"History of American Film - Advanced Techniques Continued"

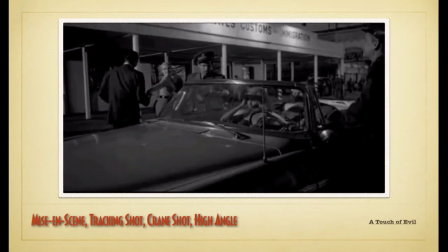The Grandys are a big family. Good night. No purchases, Mr. Lineker. Hey, I got this.
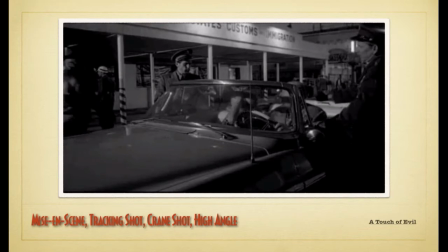You're American citizen, miss? No, I got this ticking noise. Yeah, okay. No, really, this Good night. ticking noise in my head.
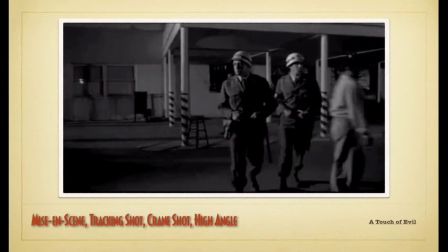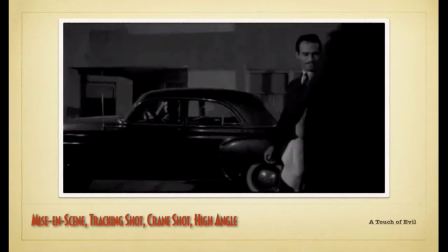Mike, do you realize this is the very first time we've been together in my country? Do you realize I haven't kissed you in over an hour?
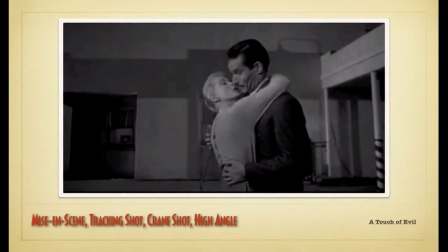Oh, Charlton Heston.
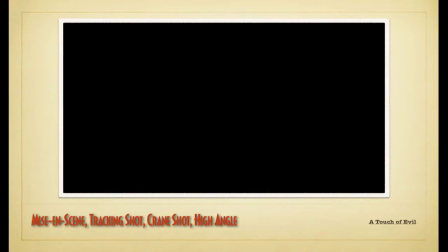Okay, so do you see how the crane shot kind of created this kind of tension? You didn't know when that was going to happen. All right. Okay, low angle we've talked about.
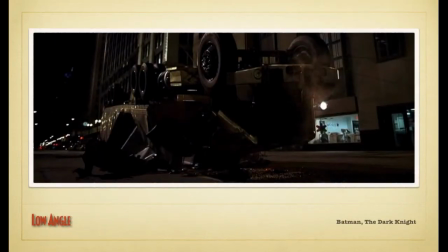No, past there. Sorry, Joker. Moving on. Okay.
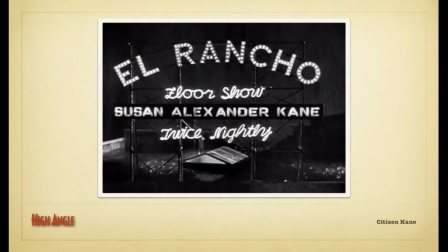High angle, I'm going to skip this one because you got a sense of what high angle was.
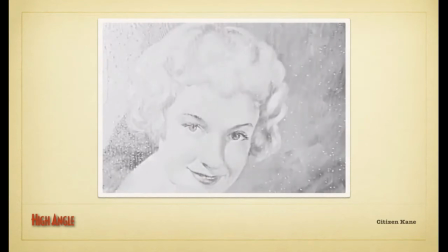All right. I'm going to actually talk a little bit about camera motion.
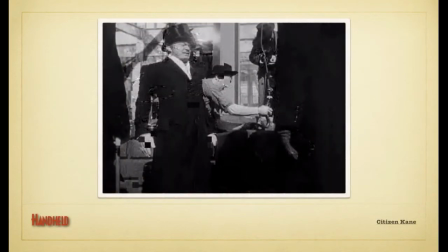Handheld is a really famous one. This is from Citizen Kane, and I think this is another example of why it's considered so good.
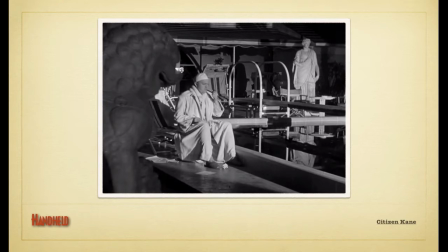All right, because you actually see them use a handheld technique that you see used in movies all the time today.
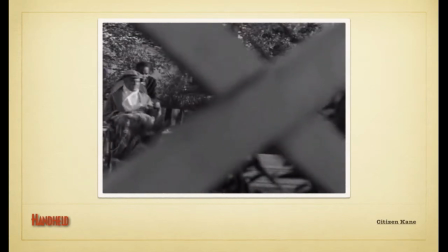So right there, obviously the camera is a little bit shaky. All right, it's supposed to be, it gives you the sense like there's the paparazzi or somebody kind of,
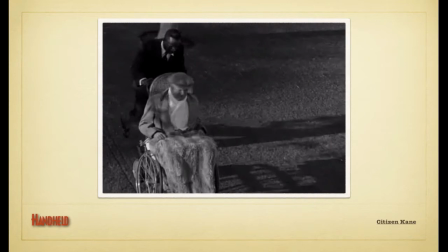trying to sneak a glance at what's going on with Charles Kane, who was such a motivating figure. So, pan is another one that's used a lot.
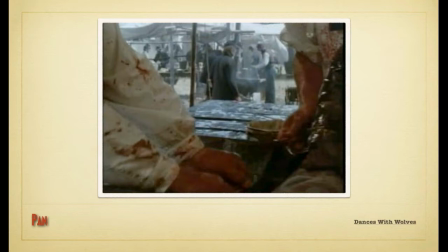Okay, this is from the scene of Dances with Wolves with Kevin Costner, who's actually made a bit of a resurgence lately. And of course, in this scene, you're going to see how Pan creates a little bit of a anticipation of what might happen.
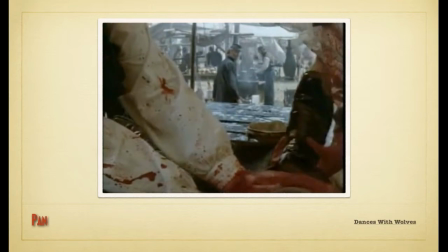Is this the last one?
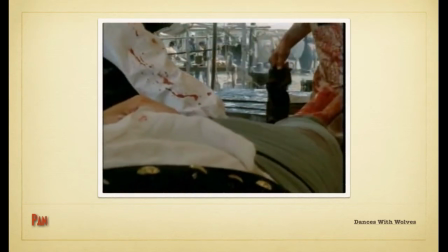So it's set in the Civil War. He's been shot in the leg. At least there's no gangrene.
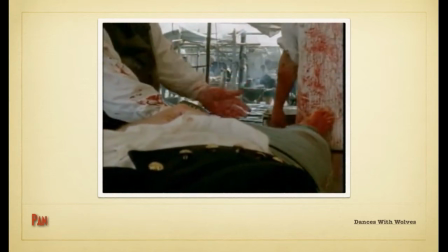Well, there will be if it doesn't come off soon. Well, I can't saw if I can't keep my eyes open.
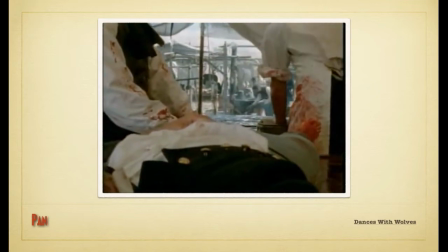I'm sorry. Let's coffee up. He can wait a few minutes.
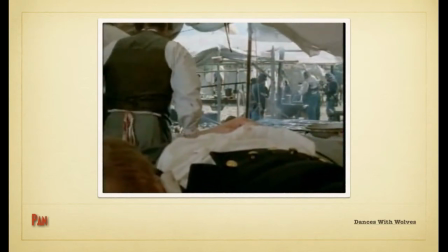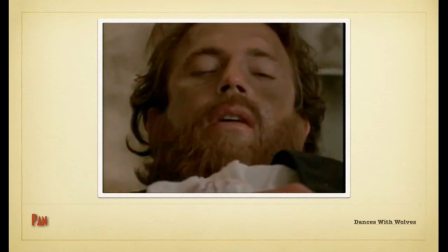So what's going to happen to him? Yeah, his leg.
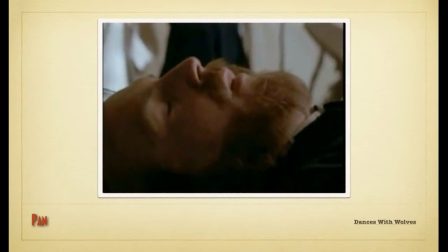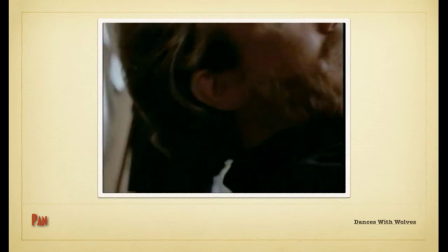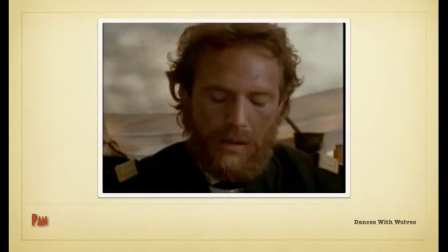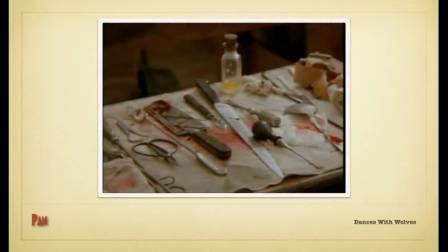This is the pan. So that's a pan shot,
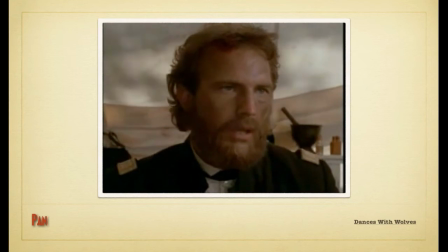okay, of all the different tools that are being used to amputate legs, which you get that reaction right there, like, I can't watch this.
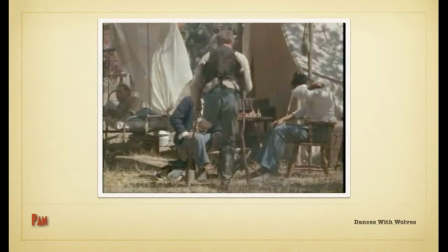And he feels the same way. He's like, I am not going to be like that guy. I'm not going to let those tools be used on me. And so you start to feel for the actor, and it makes sense. He makes the decision why he's going. It makes sense. The decision he makes, it makes sense why he makes that decision when she runs away and off a horse and tries to kill himself.
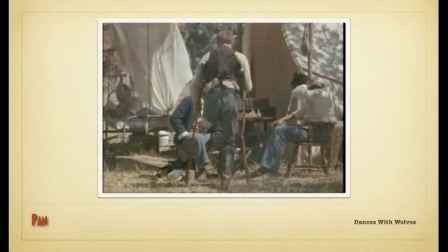Yes. Okay, you know how we were watching the Citizen Kane movie and how it, like, went at the gate? Is that considered a pan? Or is pan always? No, that I mean, you could say maybe it's a pan up. Yeah, because it wouldn't be a tilt up. But yeah, it combines the element of pan there.
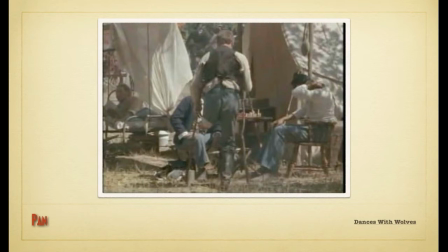But the way that that's the use of camera motion, that's not the use of editing. Okay, so there's a difference there. Okay, tracking shot, I've already talked about this.
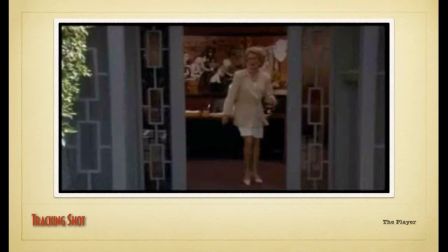This is a movie that came out in the 90s, and it completely imitates A Touch of Evil, that opening scene we just saw. It was actually kind of a tribute to it.
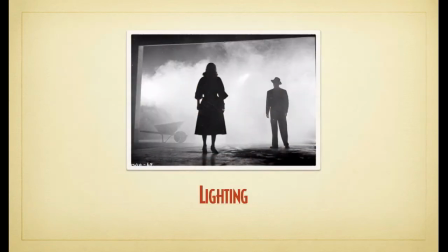Okay, lighting, obviously lighting, even if it's black and white, can really influence how you perceive things.